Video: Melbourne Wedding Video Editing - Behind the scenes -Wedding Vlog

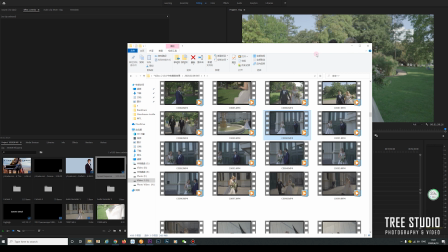location video in here.
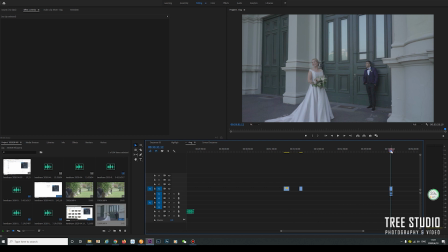So you can see that the warning is not really strong. So we don't need these sounds in the highlight reel. So we only need to fully remove the audio.
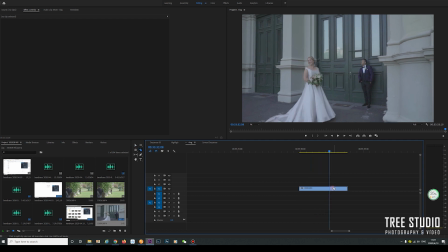So we can cut it in here.
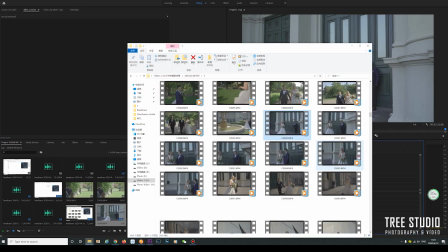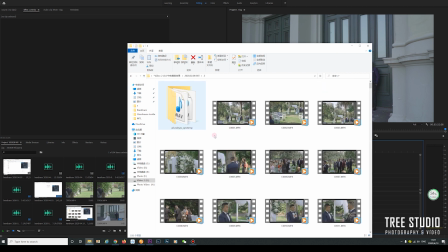Okay, I have looked at some footage I captured in this camera.
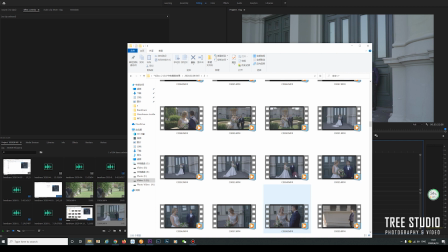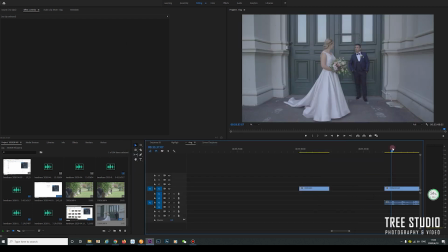So, still just remove the volume.
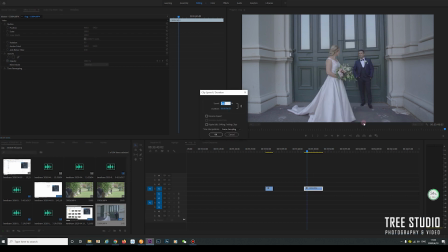So we can sew down the speed, give it some slow motion.
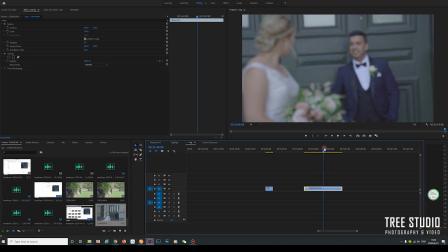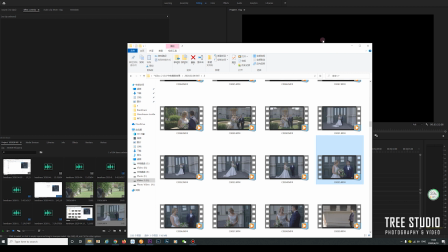So this is a little out of focus, so we can see any good photos, any good video I captured on the morning day.
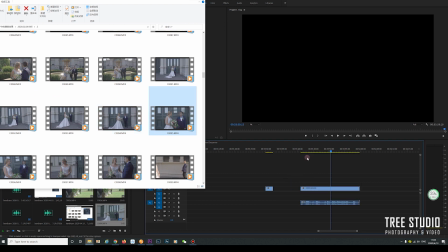Okay, so it's the first try and I just do the camera, so
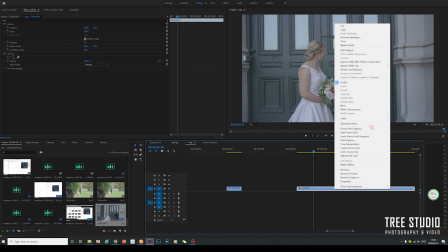we can just do the slow motion as well to give Vilii more smooth movement.
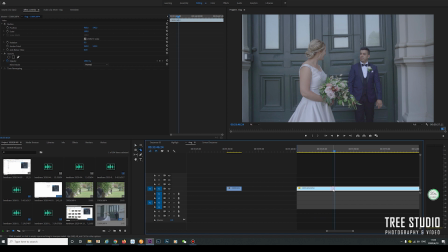So we can just start from here, the groom walking to the bride.
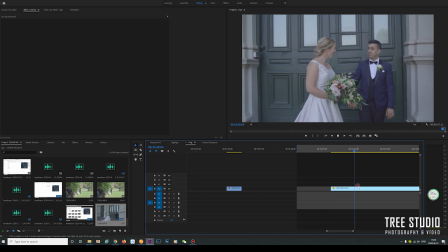And then they hold hands, and they have some extra action. Now we also can see any good video, right? I think I asked them to do one more time.
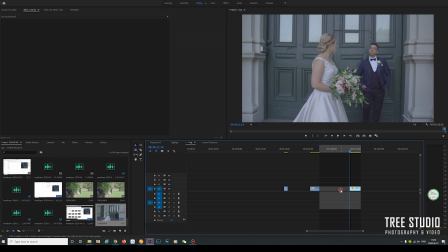And we don't need to limit off the footage.
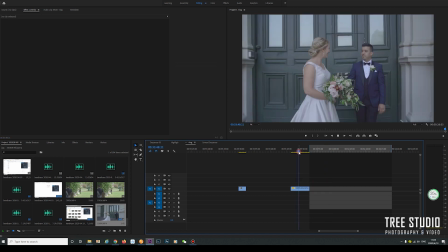I think first one is better. It looks more natural.
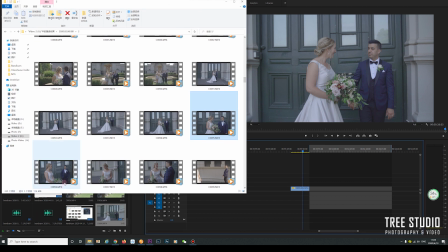We can have a look at shooting from other different angles.
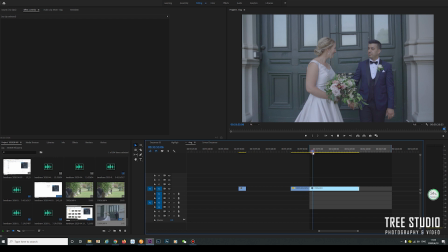We just remove this camera sound as well. This one is more close-up. I think this one is better.
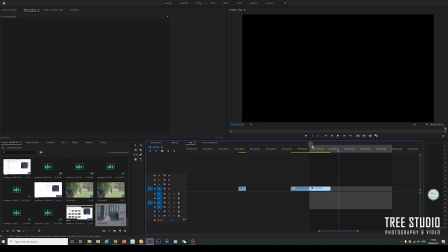So I ask the bride to lower down her head and look in her bouquet.
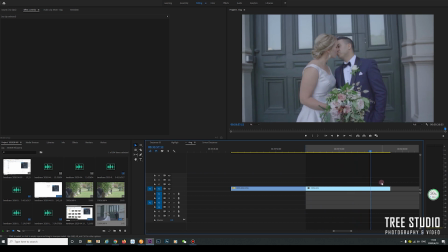And then they look in each other and have a little kiss. We can just cut it in here as well.
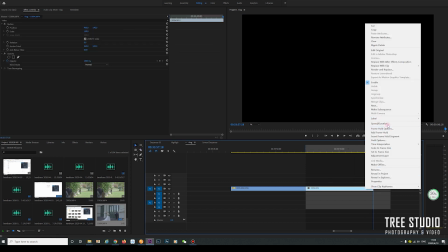and we'll just give it some slow motion to change 100
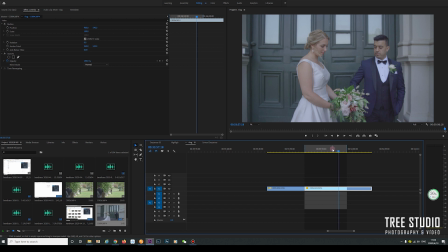to 50 so they're gonna look better. Okay, good. We can see any footage we're shooting from,
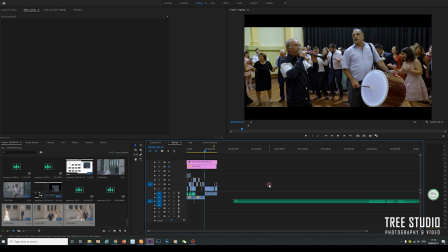so this normally I use a few hours I think winning Highlight Royal. So you can see here in the beginning.